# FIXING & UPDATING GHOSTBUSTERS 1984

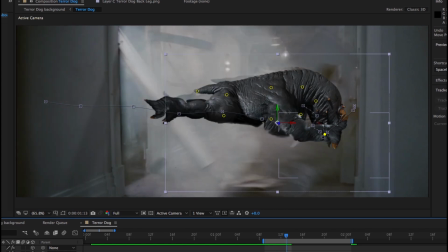499s
Once we've done that, it's now a case of blending and using
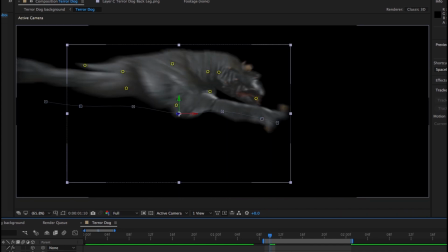506s
motion blur and fixing the levels and the brightness and the contrast, so we get something that looks a little bit more realistic.
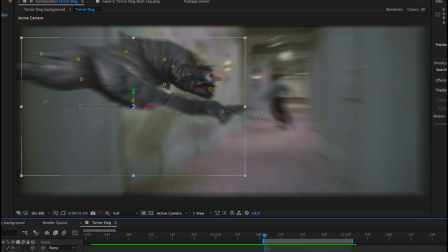516s
We can bring it back into Photoshop and we can start tweaking the levels and the color tinting.
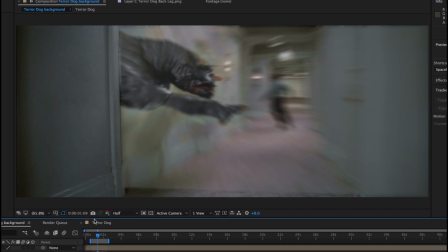524s
It needs to be more brown than grey, so we've gone ahead and done that.
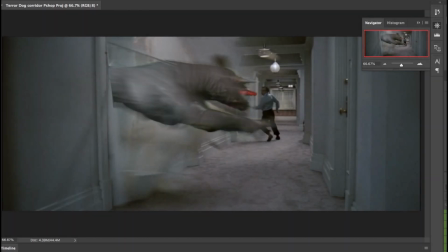Then we can use an airbrush and animate plumes of dust,
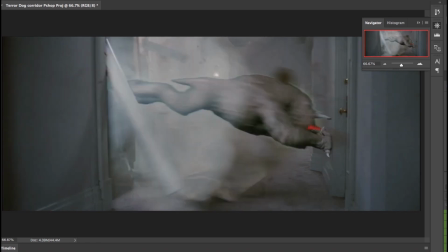540s
which further covers up the joins, and when we play it back,
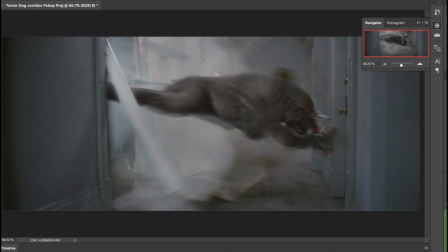545s
we should have something that looks slightly more updated, or certainly cleaner.
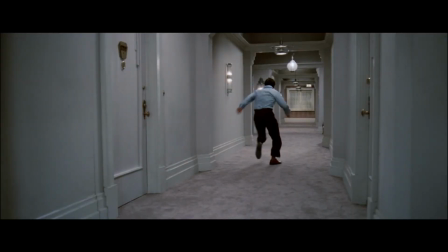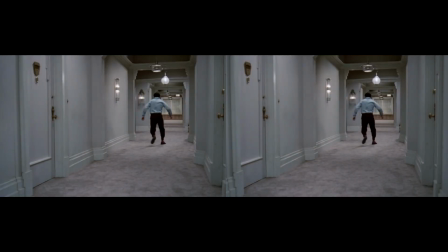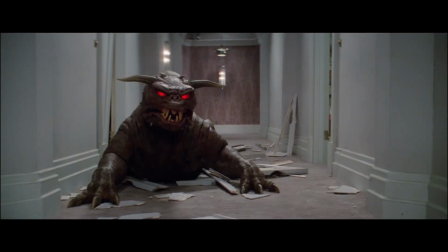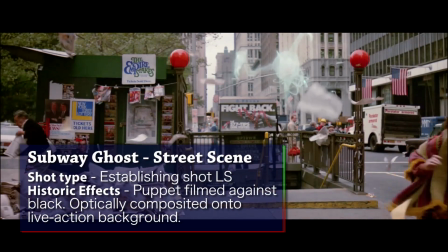569s
Okay, the subway ghost. Now this is a creepy visual effect, but as with some of the others,
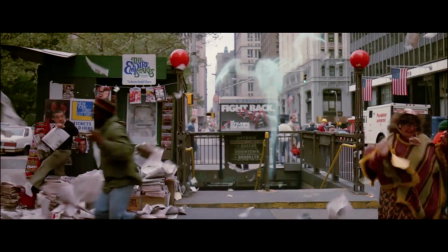576s
it suffers due to the technology used at the time and it being an optical composite of a puppet.
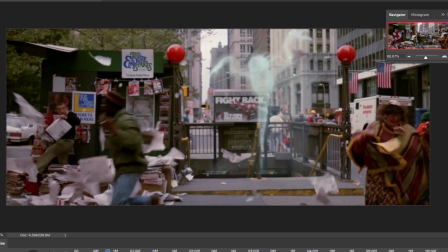584s
One of the big giveaways that it is an optical composite is
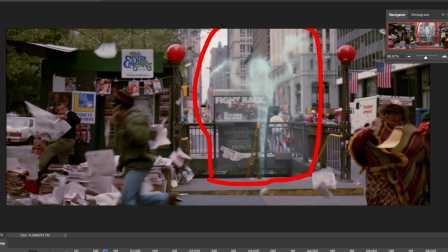588s
these large areas of brightness when they composited these things,
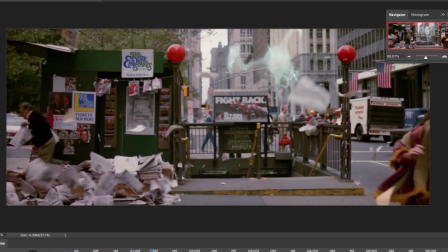593s
and you may see this effect in some of the earlier Star Wars films where you see a light semi-transparent box
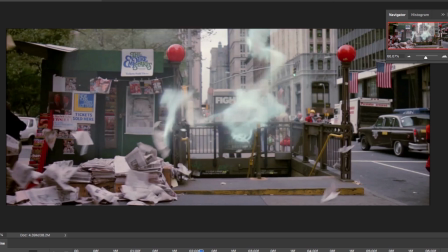600s
around the model or ship, or in this case, creature.
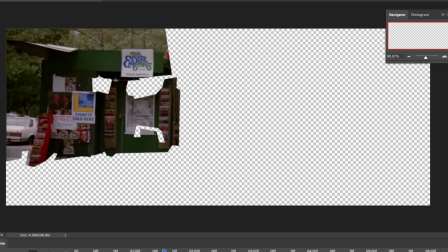605s
It can be somewhat distracting when you watch the film. So the way in which we've approached this is we need a clean background plate,
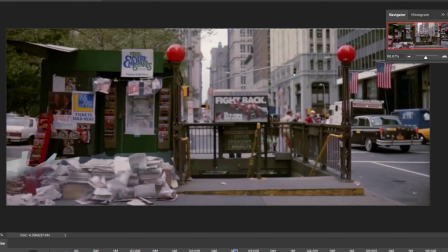614s
so we've constructed one using various bits and pieces from the shot itself that hasn't been obstructed by something in the foreground.
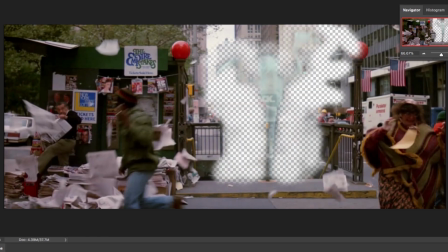621s
Once we've done that, we can start manually erasing the areas around the ghost,
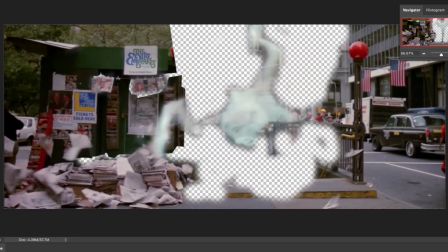626s
and the clean background plate will obviously be revealed underneath.
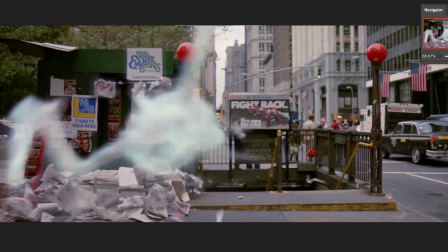630s
We can take our new isolated ghost and we can overlay it on top of itself with increased levels of exposure,
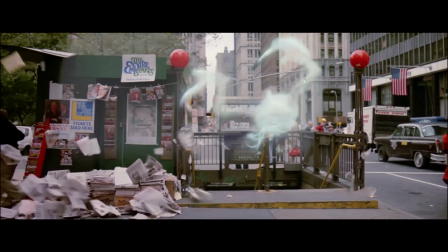639s
which brings out the details in the face, the body, the limbs, the fingers, etc.
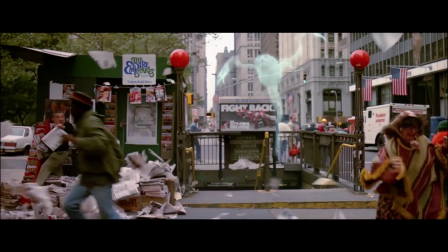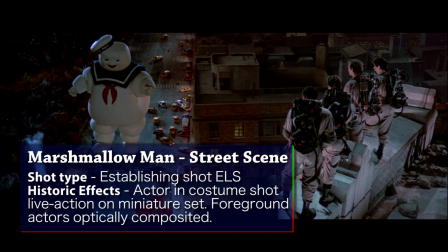651s
Next we have our long shot of Marshmallow Man walking down the street with the Ghostbusters in the foreground.
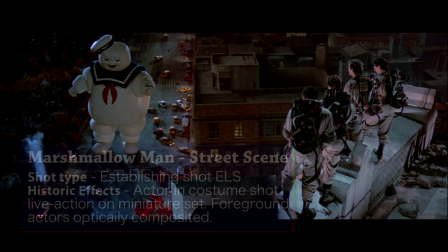658s
What we've got here is a foreground plate of the actors that's been superimposed on top of a miniature set.
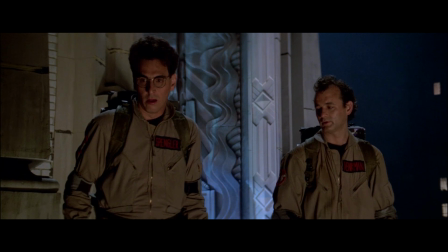664s
One of the big disparities though is the difference in colour between their costumes in the previous shot and here in the composited shot.
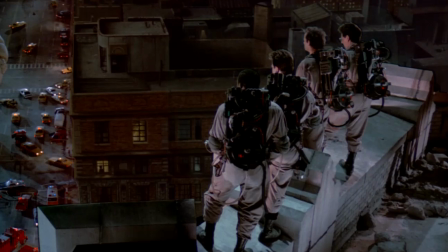673s
So we're going to basically use a mask to isolate the characters in the foreground,
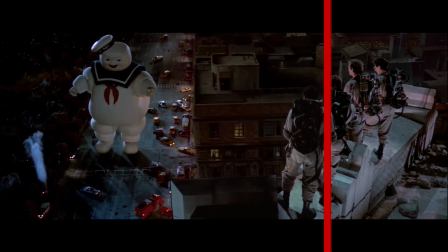679s
and then we're going to tweak the colour balance and hopefully match the colour tones to the previous shot.
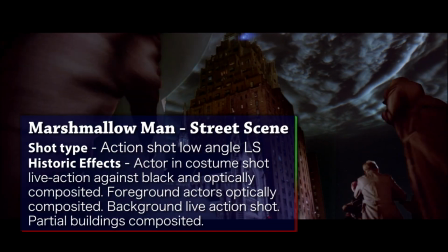686s
Now we have this low angle street scene of Marshmallow Man's foot entering the frame.
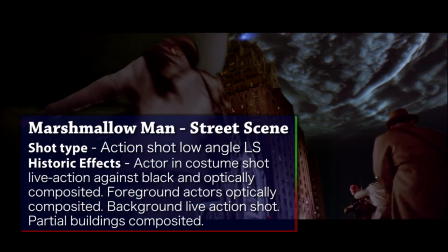692s
This is one of the shots that really did suffer because of time. We've got buildings that are shaking all over the place,
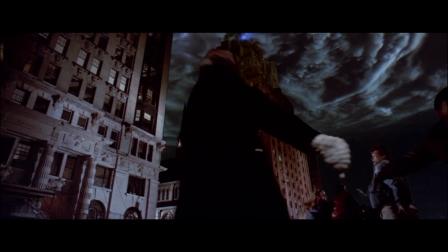701s
and there are issues with Marshmallow Man's feet or foot as well.
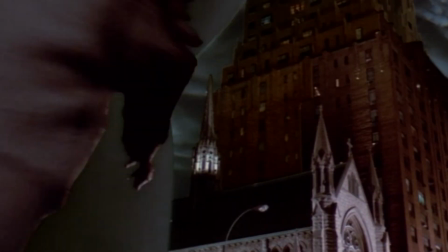706s
If we zoom in a little, we can see that during the shot the foreground elements of the buildings are shaking left to right, frame by frame,
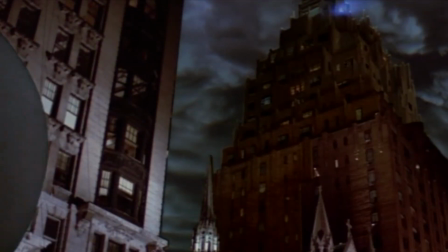714s
and obviously the top portion of the building was always a matte painting or a model,
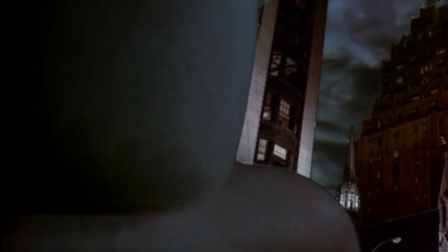719s
but it looks odd that Dana's building is shaking underneath the temple. With the foot itself, because of a lower opacity,
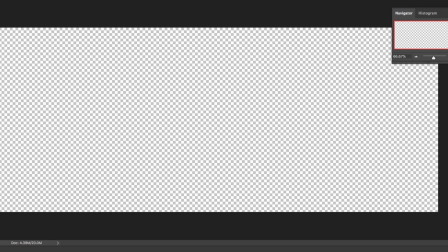729s
we can see window frames and windows through it, so we're going to tackle that as well.
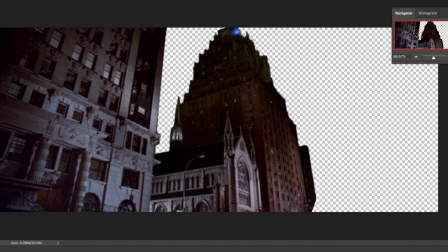735s
So we need to start with a clean background plate of the buildings that are not shaking around. So we'll take a few frames of that when it's unobstructed by something in the foreground, and we're going to use that as our background plate.